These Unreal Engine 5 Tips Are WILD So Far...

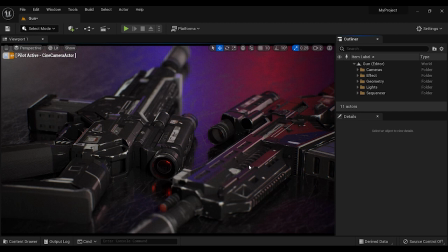[0:00]
Hey there, hope you're doing great. In this video, I'm gonna show you how I've used the post-process volume effect to get such results. And it was like adding flavors to my final shot. And I highly recommend you to use these settings of the
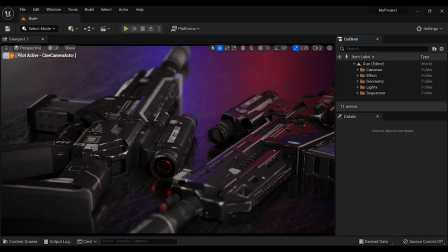[0:17]
post-process volume effect if you're going to have an asset rendering or prop rendering. But before we get to that, if you want to know how I created this studio lighting setup in Unreal Engine, all you need to do is to just mention it in the comment section.
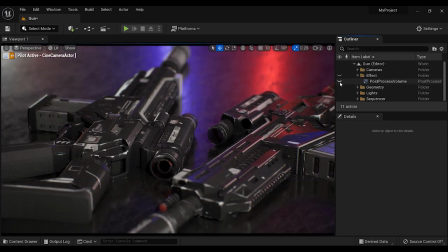[0:34]
Alright, now I'm gonna hide the post-process volume effect from outliner section.
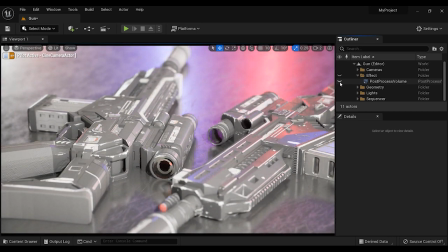[0:39]
And you can see the difference. I mean, it's a real mess, okay? It's far away from being realistic.
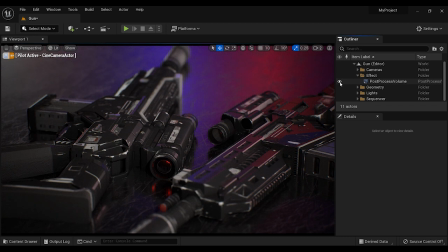[0:48]
But when I'm turning it on, you can see this hyper realistic render, okay?
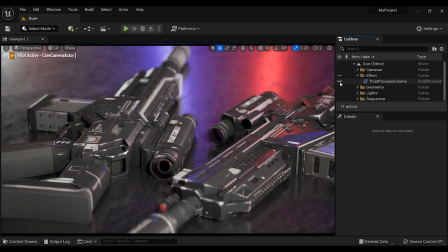[0:55]
So what I'm going to do is let's just delete this post-process
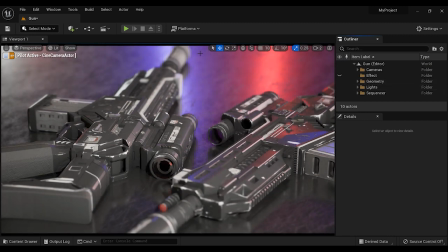[1:02]
volume effect and let's add another one so you can better
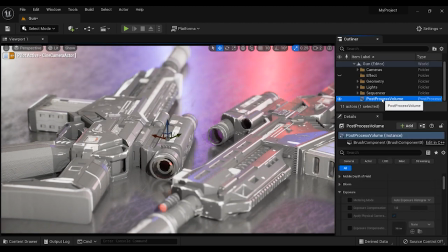[1:07]
understand the process of getting the results of being hyper realistic.
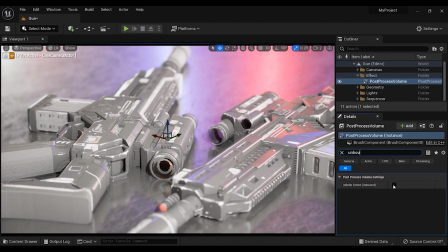[1:14]
All right, the first step is to turn on the infinite extend option so it can affect whole scene. All right, the next parameter that we need to set is exposure. So let's just turn it on and let's change the method on manual and set exposure composition on
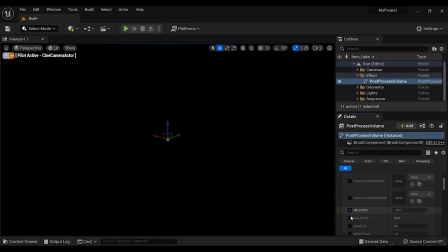[1:34]
1 or 0 maybe. Let's turn this minimum EV 100s. But I'm sorry, let's just set it back to auto exposure. I did a mistake. And set these minimum and maximum EV 100s to 1, both of them.
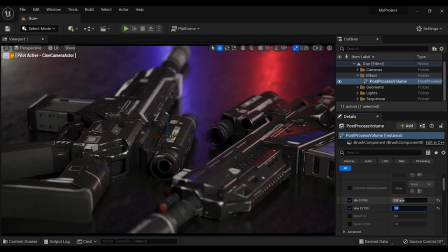[1:51]
So we can better control our exposure. Okay? And that is one of the major and essential steps that we need to do. Just remain the exposure on auto exposure histogram, okay? Remain the method as it was.
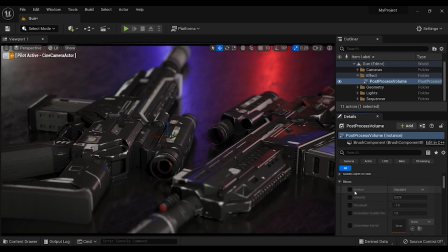[2:09]
Alright, the next flavor that I'm going to add to my scene is bloom effect, and as I said in the previous video, if you want to add bloom effect, just set it on convolution because the result is going to be much more better.
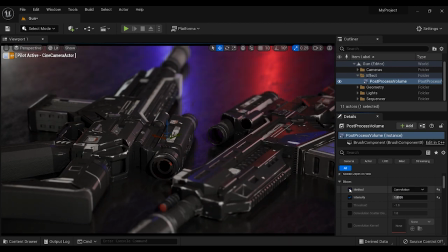[2:25]
So let's just make it a little bit more intense and you can see the difference with and without bloom. Alright, the next flavor that I'm gonna add is Chromatic Aberration. And yeah, it's going to be little bits,
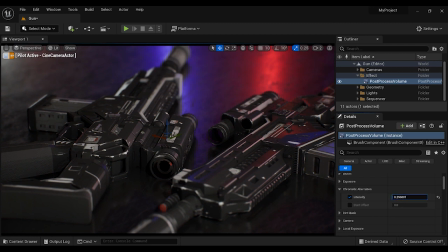[2:44]
but it helps my render to look more realistic. And I think zero point 0.2 is okay. Yeah, you can see that the difference isn't significant, but it makes the final render to look like it has taken with real camera,
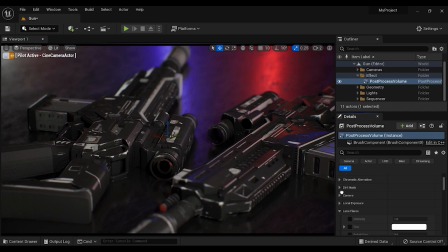[3:02]
and I suggest you to use it in your renders. Okay, let's continue. The next effect that I'm going to add to this render is vignette. I always use this effect and I recommend you to use it,
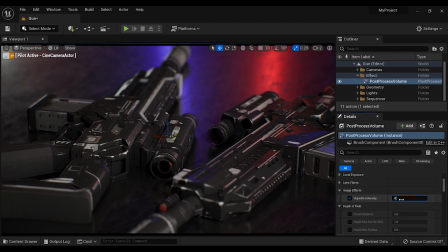[3:21]
and I always set it on 0 0.6 because the result is super realistic. Okay, just look at the difference. Yeah. Okay, now let's jump to the other
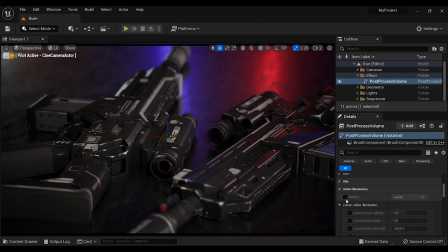[3:38]
effect, and it is, let me see, yeah, global illumination.
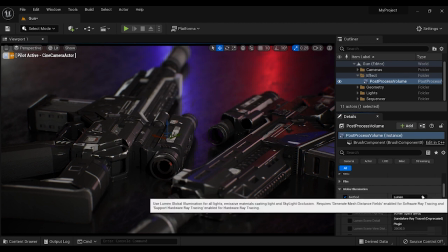[3:44]
And I'm going to change it from lumen to standalone ray tracing,
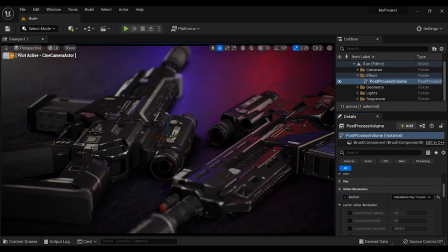[3:48]
and boom, the result is going to be like awesome. Look at the difference, look at the reflections. Okay, it's just super realistic. And I'm going to increase these lighting quality and scene details to something like 4.